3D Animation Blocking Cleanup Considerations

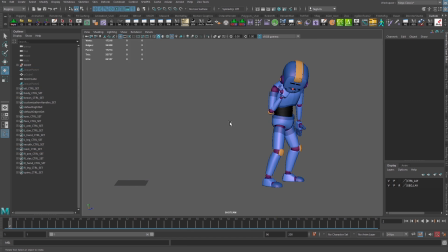(16:19)
Now, when we get to the next pose, what we want is what I call rhythmic reversals, which means that if we had a C shape for our previous pose, like that, then what we want is a shape that's an inverse of that for the next pose.
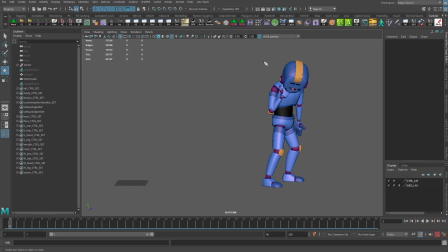(16:34)
So an inverse C. So we're kind of trying to get this here. It's not exactly there yet. So let's just go through and see what we can do to get that. What I would do is I would probably rotate him back a bit more here.
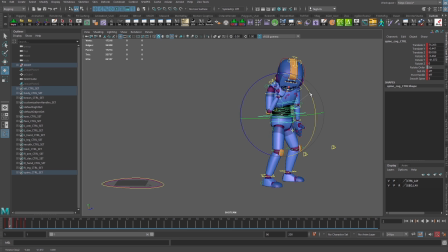(16:52)
He's still kind of like hunched over. You gotta think, what could I do with this pose that maybe will allow him to remain hunched, but at the same time give us that shape. So what I'm doing is I'm going in and I'm playing around with those mid controls ultimately.
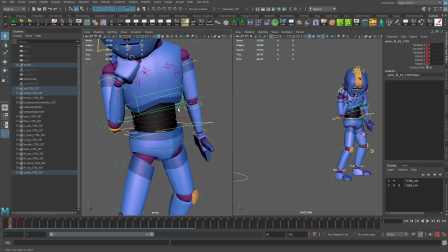(17:13)
Right? So this is where these mid controls become really super helpful. So grabbing the wrong control there. That one. Right? And I could open up this arm a little bit more.
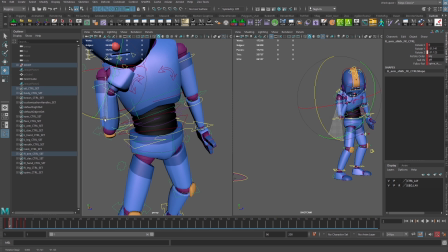(17:30)
Remember, I could play around with those clavicles to help things out as well. Could still be thinking about the staging here a little bit more.
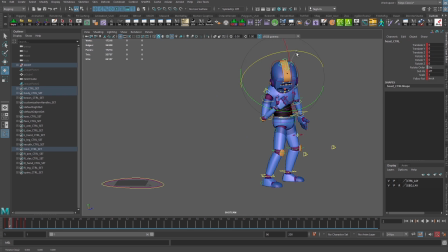(17:42)
Okay, the head now, the head could rotate back over in this direction, maybe a bit more like this. Pull that all down there. We could play around with this arm to help it basically get more of this shape.
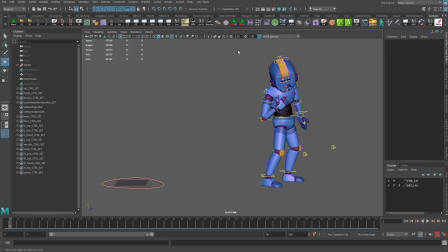(17:59)
But now you can see, now we have a shape here that overall is a better match to what, you know, better inverse to what we had here. So now we can definitely see those. And then the very next pose, what we'd want is for a C shape again.
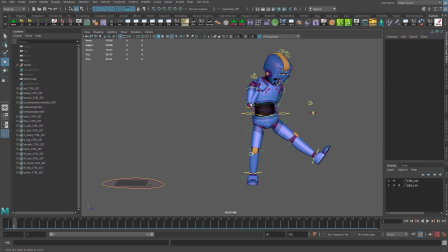(18:14)
Now this pose has multiple things we have to consider. So in addition to getting the right C shape here, we also need to factor in the weight. Because right now, if we think about it, this character's center of mass is like right here. Right?
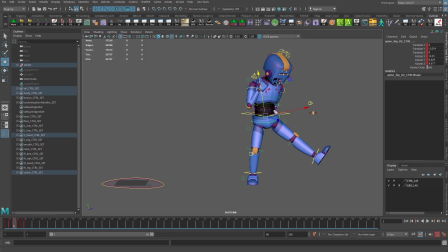(18:33)
That's where it normally is. But if we put this leg out like that, the center of mass has now gone probably like there, which means that somewhere down here is where all that gravity is sitting. And if the character puts their leg out over here, they're just going to fall over.
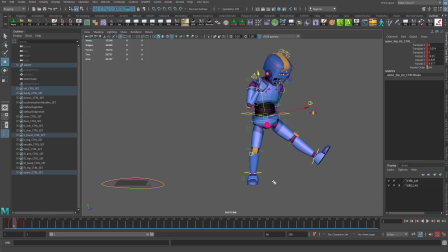(18:53)
So we don't want that. Even if the character's center of mass is where it normally was, it would still be unbalanced because the one foot that's on the ground is over here. So we don't want that either. So what we need to do is to go in and delete, not delete,
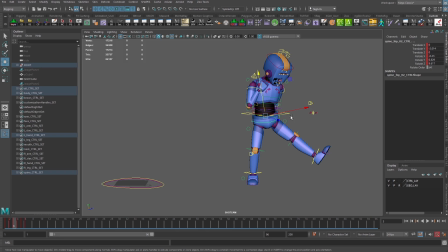(19:08)
go in and move our hips. So we move those over quite a bit. They're going to have to come over very far. And also, this was probably going to cause this foot to move in maybe this direction.
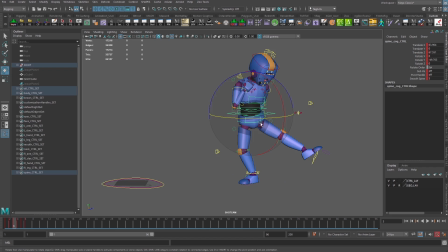(19:27)
That could possibly work. So the hips are going to be kind of trying to rotate in two directions at the same time. We have this one leg that's kind of sticking out here. I'm not sure that I'd want to have it at a full kick, but it depends.
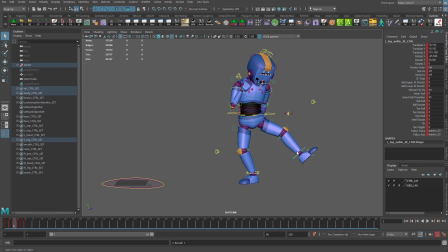(19:45)
It depends on how the kick is going. I'm not sure what's actually being kicked here. Just thinking about what could work here. I'm just playing around with just some random controls, just try to get that line of action a little bit better, because honestly,
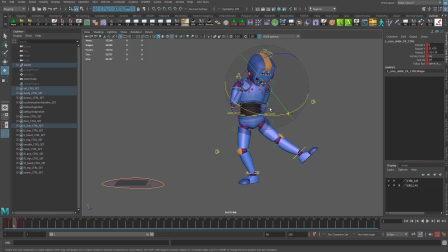(20:01)
if this character were kicking something, I would want to not just keep this arm in the pose that it is right now. I'd be really tempted to move this arm kind of up and out like that, right?
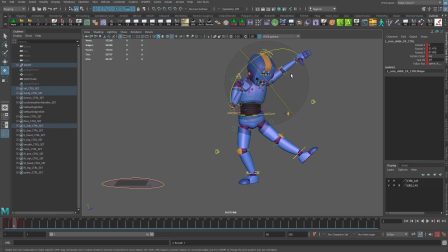(20:17)
So that that line of action just kind of flows out of here. That'd be much better.